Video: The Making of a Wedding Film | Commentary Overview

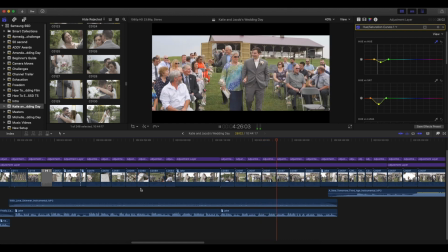(16:17) I promise to love you for eternity, to be faithful to you, and to share my entire life with you.
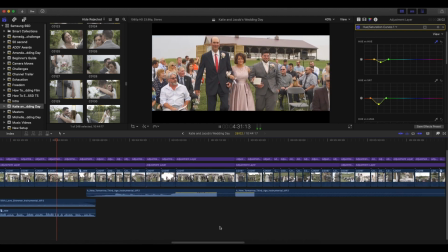(16:23) I take you, Katie, to be my lawful wife, to have and to hold from this day forward,
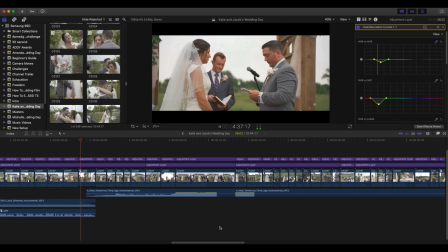(16:28) for better or for worse, for richer or for poorer, in sickness and in health, for as long as we both shall
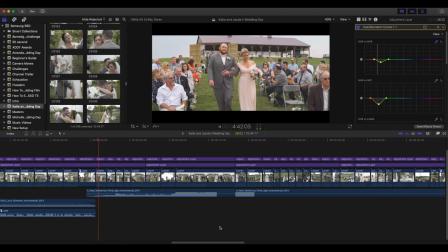(16:36) live.
Yeah, it was definitely raining as soon as he started his vow, so people dealt with it like a champ, and it wasn't raining super hard, thank goodness. It wasn't supposed to rain during the ceremony, so it just started to rain lightly, but everyone kept their cool. And but be prepared for that.
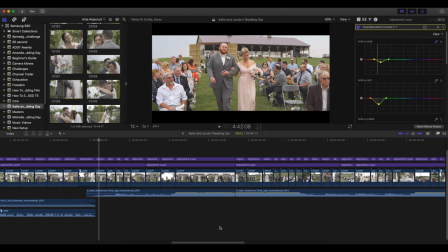(16:55)
If something like that happens, like is your camera weather sealed, make sure you have something that you can cover it up with if it's not. So just have some sort of backup plan if it does start to downpour on you suddenly. Make sure that you prepare for that.
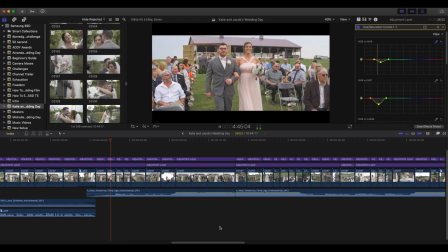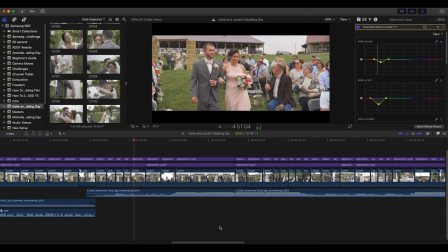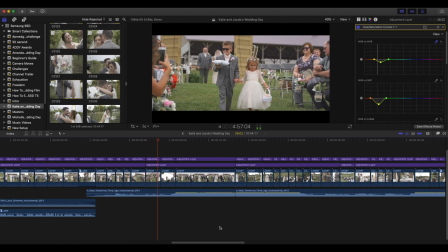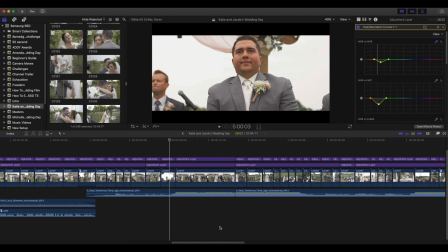(17:28)
So I got that shot immediately after the ring bearer and the flower girl were walking down.
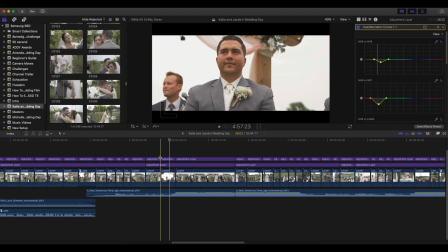(17:36)
So they were walking down, I got them, and I turned around. I am not getting the shot while she's walking down the aisle because I am getting her walking down the aisle.
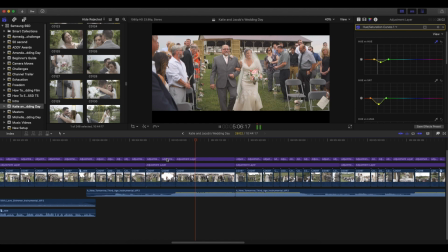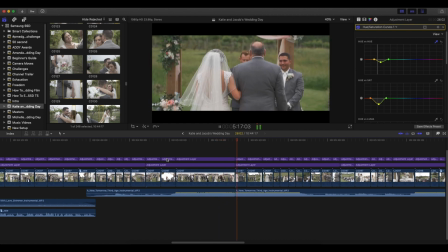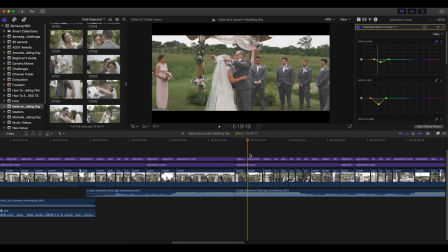(18:06)
So that shot was actually immediately after I got this one.
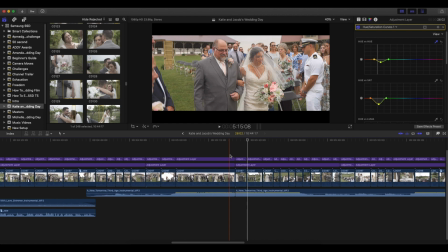(18:10)
So I got them coming up and I did a long shot there because it's a big one. It's pretty, it's beautiful, and I want them to kind of experience that full moment there.
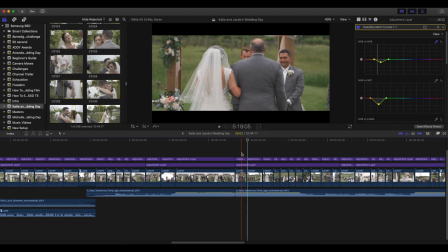(18:19)
And then I ran around the back and got over right behind him. So I ran around the back and then up the aisle and made sure I got that shot. As you can see, I was zoomed in, which is really helpful. So I didn't have to get, way up there. I was about halfway up the aisle to get that shot, and then just zoomed in. So that's really helpful when you have that zoom lens during the ceremony.
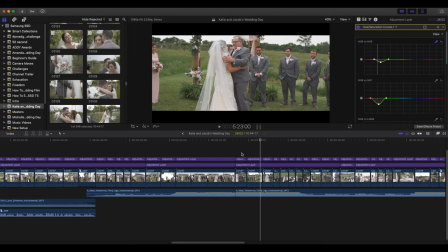(18:42)
Another note, this entire thing is on my glide cam, the entire video, except for some of the dancing where I just did handheld, just an FYI.
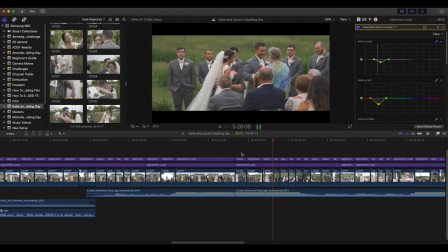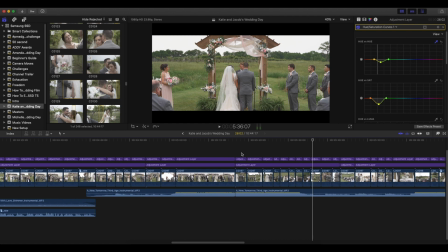(19:04)
So for my particular style, I do an extended highlight film. So you're probably wondering, like, why are you including every single, hug and interaction? This is my bread and butter. I am not providing like a comprehensive ceremony I give them the raw footage of the ceremony that I have with my one camera,
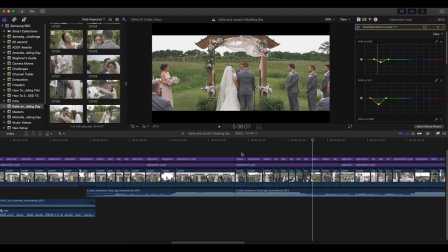(19:21)
but I'm not doing a multicam setup, or they're going to have all the details and stuff. Like, the big thing that I use to differentiate myself is this extended highlight film, where I'm really including all the moments that are important, not just like the highlights of the highlights.
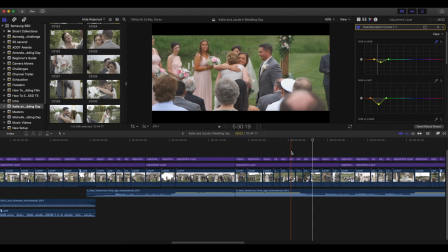(19:37)
So every single interaction, every person that they went up and hugged, flowers for the moms, I wanted to include that. So that is why you're seeing all these different moments, instead of just like, why are you just doing the big sweeping ones?
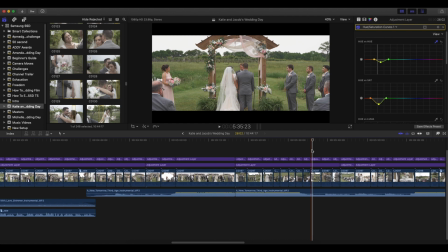(19:54)
Yeah, so that's why. That's kind of how I try to differentiate myself from others.
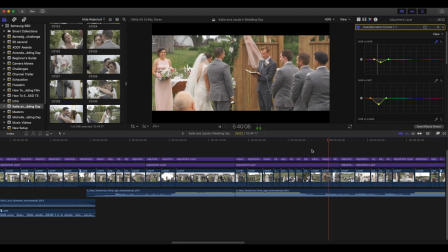Why did I use those two shots? Emotion. Back to back. You have laughter where there's cracking up, having a good time, and then just emotion.
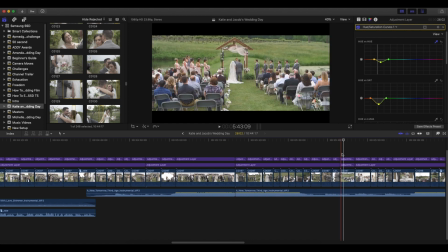(20:17)
Like, this is such an emotional ceremony, emotional moment. I want people to feel all of that.